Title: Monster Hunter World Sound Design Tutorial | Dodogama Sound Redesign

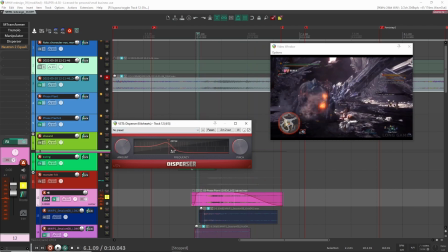500s
After that, I had disperser. This is bringing out kind of these like lower mids around 237.
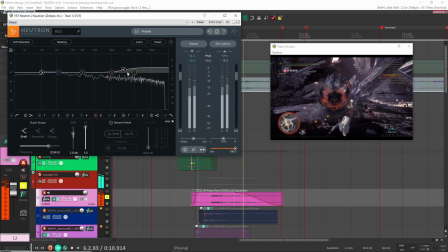508s
After that, I had EQ, and this EQ is just brightening up the sound quite a bit.
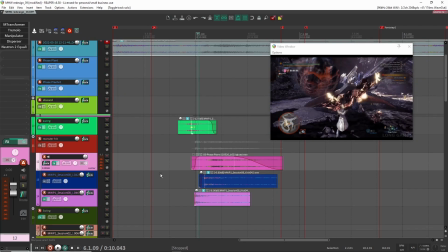516s
Right? And that's it. So that's how I created this sound. I thought it turned out pretty well, especially considering I was just using my mouth to design this. Ran it through a sampler and then put it on some effects. I really like that.
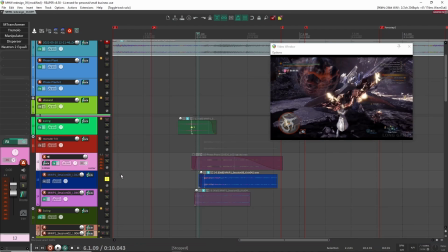527s
So after that, once I had this main component of the sound done, it was just a matter of adding some impact sounds.
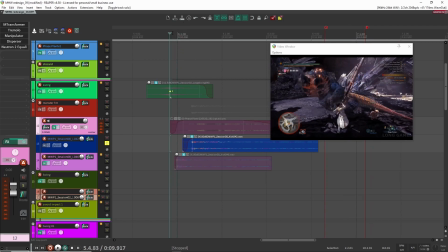532s
So there's like 2 hits here. The first is right here when the character slashes. It kind of hits the monster like on the left and then on the right. So that's kind of what these 2 hits are doing here. Right, you get these just big impact sounds, and these are just kicks that I designed.
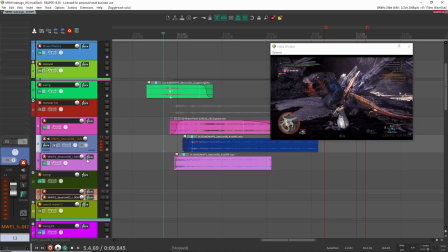553s
And I'll put a card above on the top right if you are interested in seeing how I kind of design these. But basically, I grabbed a bunch of what I would do is I put start with a synth, and then I just put a bunch of effects on. I re-imported it back into my sampler.
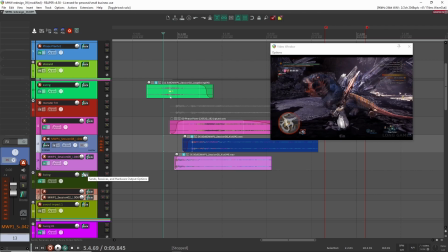570s
The output sound normally is just like a sine wave with a bunch of effects on them. Put it back into a sampler, and then I kind of go in and chop and then create these kicks out of these weird sounds. So that's how I created these impact sounds. Anyways, if you want to see more, it will be above in the cards. But with that, now I had these sounds here.
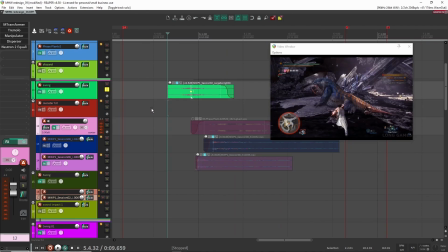588s
And then here, I just added an extra swing sound just because I thought it was kind of missing that weapon swing.
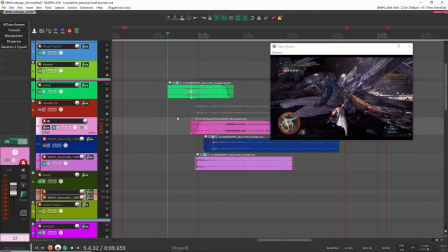595s
So that's what this is doing. It's more also just for like the character pulling back the sword sound rather than actually swinging the sword.
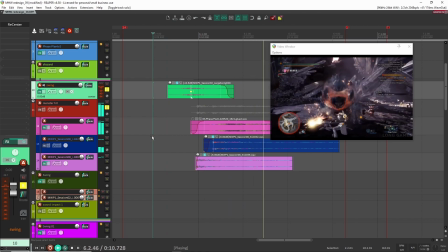601s
So we play it all together now. Right, that is the sound right there.
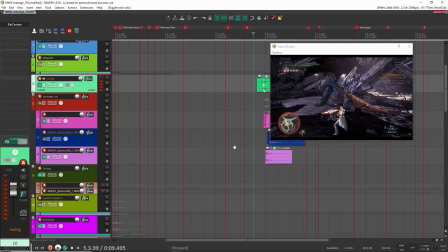607s
And that sound and that technique I actually used as well as in the beginning of the redesign.
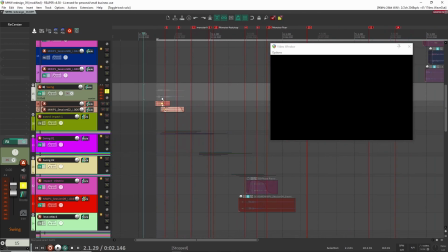611s
So let's have a look at that here because I did the exact same thing over here. All right, so let's have a listen to this one now.
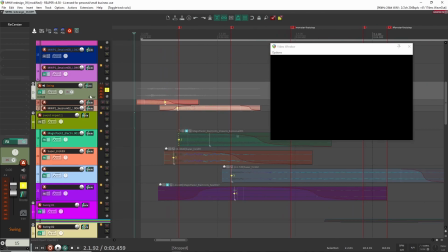617s
So this is going to be quite similar, so I'll kind of go through this relatively quickly here. So for here, I use 2 swing sounds.
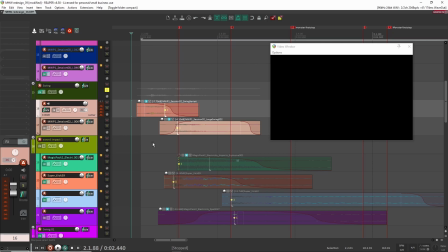627s
They're not even processed or anything. These are swing sounds that I had created from before. They were already kind of processed and stuff. And I, when I was creating like blocks, what I call blocks for like my sound designs, and when I just create a whole bunch of sounds in one category, I kind of put it all into a folder,
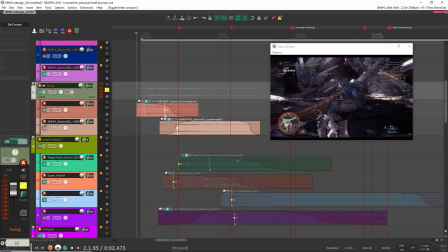641s
and I had a bunch of these swing sounds, so I kind of could just drop them in here, and they kind of just matched exactly what I wanted.
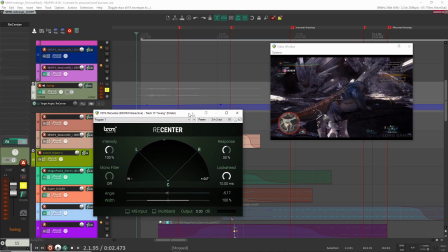649s
The thing that I did do though is I did a bit of using recenter just to pan the sound, especially for here.
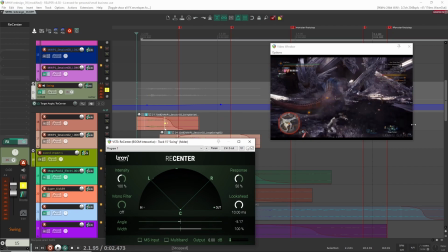658s
So you can see the sound is a bit on the left because the character's on the left. So when they're swinging, you're hearing that sword sound on the left-hand side. So that's why I had this on here. And as the character's swinging, it's going from the left to the right.
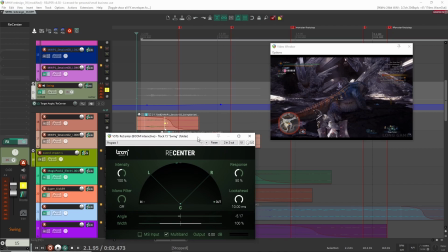671s
Again, it's very minor, very minute, but it is helping a little bit. So maybe if I do this, right?
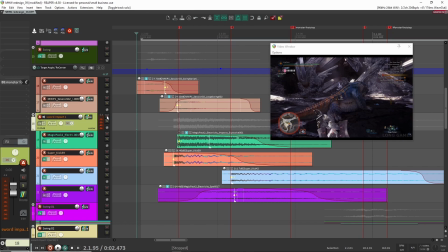676s
So that's what that swing is. Nothing too complex there. All right, next is the actual impact sound, and let's have a listen here.
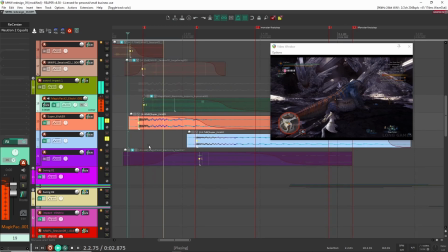682s
So here I did the same thing as before. I had my 2 kicks here. Right, so the hit when the character hits the monster right here,
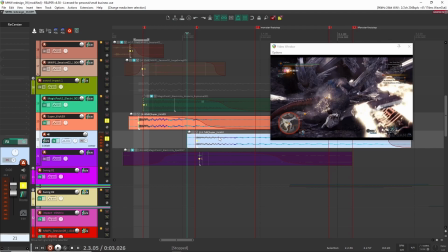691s
and then I also had the hit here, the kick for when the sword hits the ground.
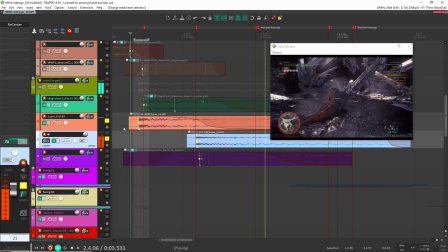697s
So let's have a listen. Right, so you have these 2 big hits here.
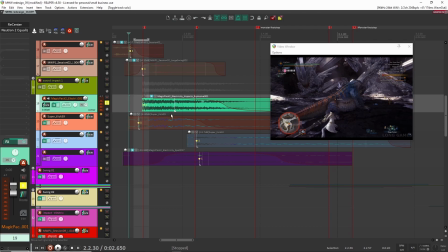701s
All right, for when the character hits the monster here, I actually had an electrical sound because there's like this electricity zap when the sword hits the monster. This is from one of my sound packs. It's my Magic sound pack. So I had put a few things on here.
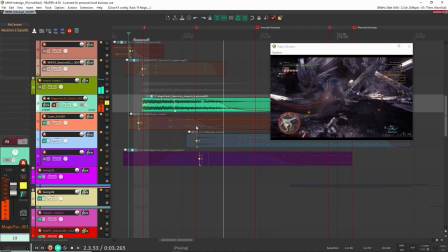718s
Let's have a listen with nothing on here. Right, it sounds super wide, which doesn't really make sense for a sound design like this.
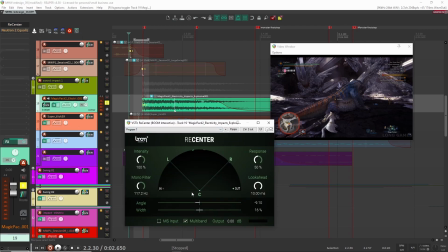726s
So what I did is I put on, so first thing I did is put on recenter, and I really made the sound quite narrow, as you can see here for the width. And I put it a little bit to the left, panned it to the left, because that's where the character is when they're hitting. So that's what it's doing right there. Right, so from super wide to super narrow. Works well.